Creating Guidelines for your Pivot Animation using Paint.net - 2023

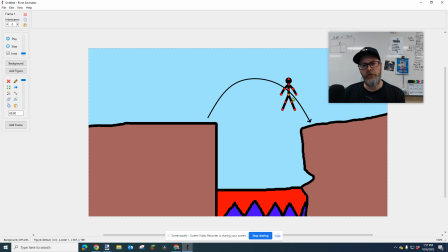245s
But I want to make sure that the jump over, now you may not want your character to make it. Maybe you want your character to land short. Then make your arc so that the arc lands where you want your character to land. Okay, I want him to land here.
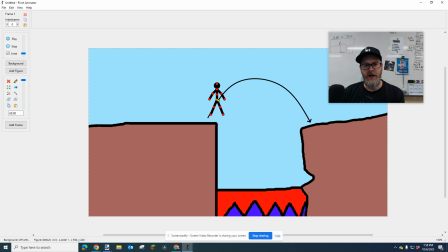259s
And this is a natural looking arc that will get him there. But I'm going to make sure my orange dot, every time I move it, stays on that line. And that's going to make that, in fact, that's going to be really great if you do a flip. So I'm going to start with a couple frames. I literally always start with like 5 to 10 frames, 1, 2, 3, 4, 5, 6, 7, 8, 9, 10, of nothing.
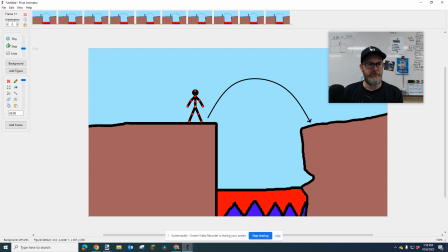277s
So that when I play back, I'm going to set it to 15 frames per second. When I play back, there's just no motion.
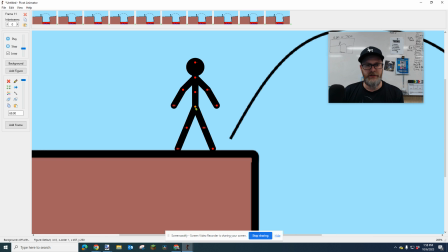283s
Then I'm going to have it move just a tiny bit. I'm going to zoom in now so I can see it better. I'm going to move it a tiny bit to get started. You can see the shadows right there. I'm going to move it a little bit further, a little bit further, a little bit further.
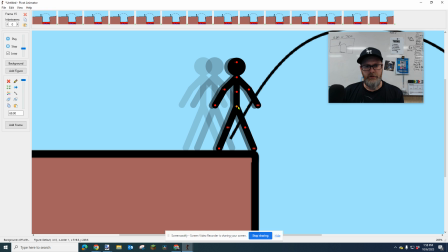296s
And now I'm going to have him prep for the jump by going down like this. And then this is not a very fancy make of this animation, but I'm having him straighten out, and then his jump is gonna take place.
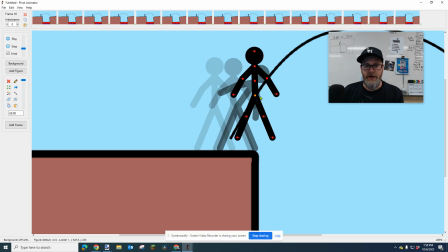312s
He's gonna jump to that line right there. Now you see how I have the orange dot is on that black line. And now I'm gonna spin my character by holding Control, CTRL, and ALT. And I'm gonna spin him just a little bit. And I'm gonna move him farther on that line.
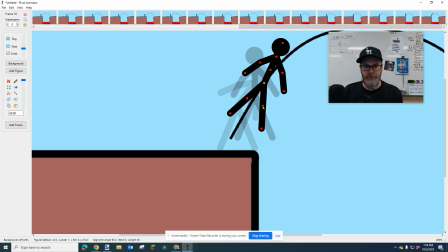330s
Then I'm gonna spin him a little bit more. And I'm going to move him.
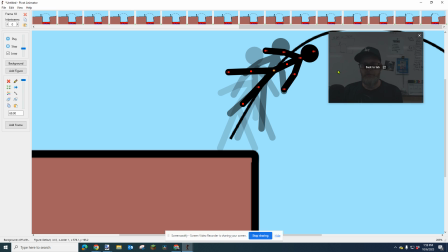334s
Every single time your character's in the air, you want to move that orange dot.
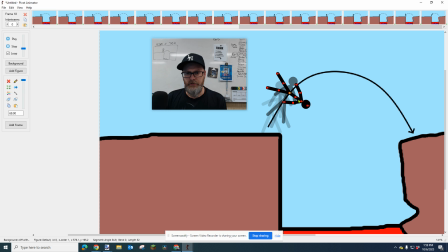341s
I'm going to move my camera over here. Okay, I'm going to spin him a little bit more and move him up this orange dot. There we go. I'm going to spin him a little bit more. This is going to look great. And I'm also trying to move it a little further each time.
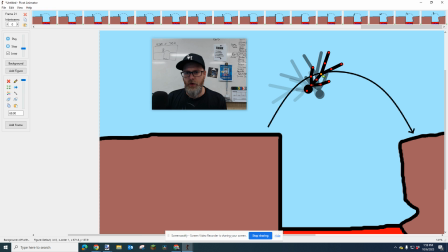359s
His body, so where the orange dot was, I want it to be further away because he's picking up speed. Now, at the top of the arc, you could slow down. If that makes sense to you, go ahead. If it doesn't, just keep making them space out a little further because he's going to be picking up, a lot of times he's going to be picking up speed.
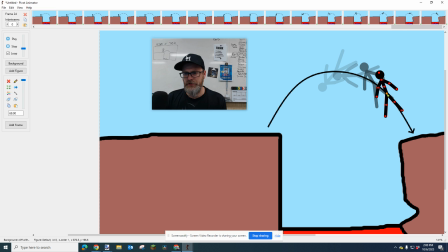377s
Okay, and then I'm going to have him start slowing that down. I'm going to make littler motions now because he's trying to like correct for his landing. And then the next one, I'm going to have him hit the ground because that would be the right amount of space. So I'm going to just have him hit the ground right here and then spacebar.
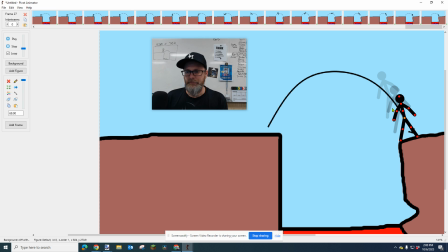395s
Then I'm going to have his body slide a little bit. I'm going to have his arms go down just to indicate that he hit the ground. And I'm going to spacebar, and then I'm going to have it go a little bit farther because he was going pretty fast. Then it's going to get smaller. Each time it's going to get smaller
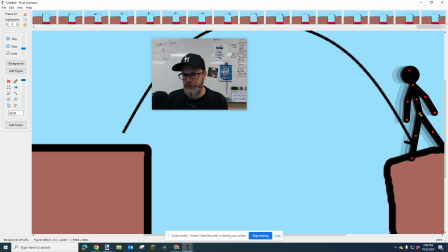410s
because he's going to slow down. But I'm going to do a bunch of those. So it looks like he's going to slide to a stop. And let's hit play and see how that looks.
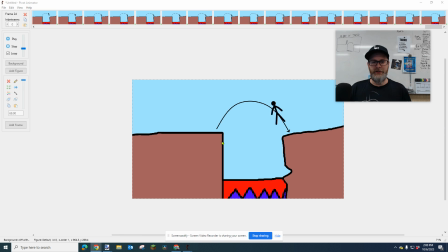421s
Yeah, that looks pretty good. I like it. It's not perfect, but it's much better than the other one where there's no spacing and there's no guide. Now, the problem is we have this guideline. How do we get rid of the guideline? It's pretty easy. I'm going to click on the last frame.
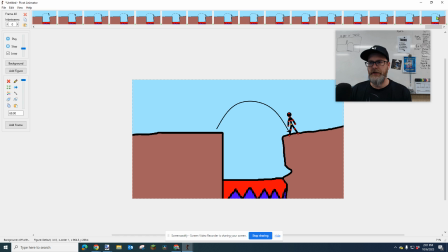437s
I'm going to drag this little handlebar to the very end. Click on the last frame. I'm going to drag to the front. And you have a couple options. You can hold Shift and click, or I'll show you another way you can do it. It doesn't matter if you start at the beginning or the end, but you have to, don't click on anything until, because right now that one's selected. If you click on anything else, it'll be unselected.
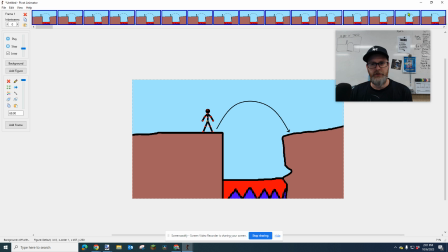458s
I can hold right click and say multi-select, and it will select all the frames between the one I last clicked on and this one that I right clicked on. Now I'm going to go to my background and, I'm going to load the background.
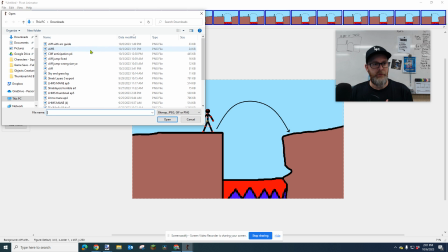471s
Sorry, we're going to go File, Load Background Image, and we're going to load the cliff with the, no arc guide, which is this one here. And it's going to say, do you want to replace it?
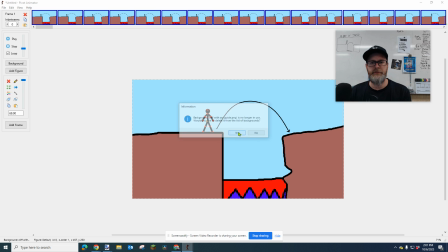484s
Would you like to delete it from the list of backgrounds? Yes, because we're going to use this background. Set all the selected frames to this background? Yes, we want to set all the frames to this background.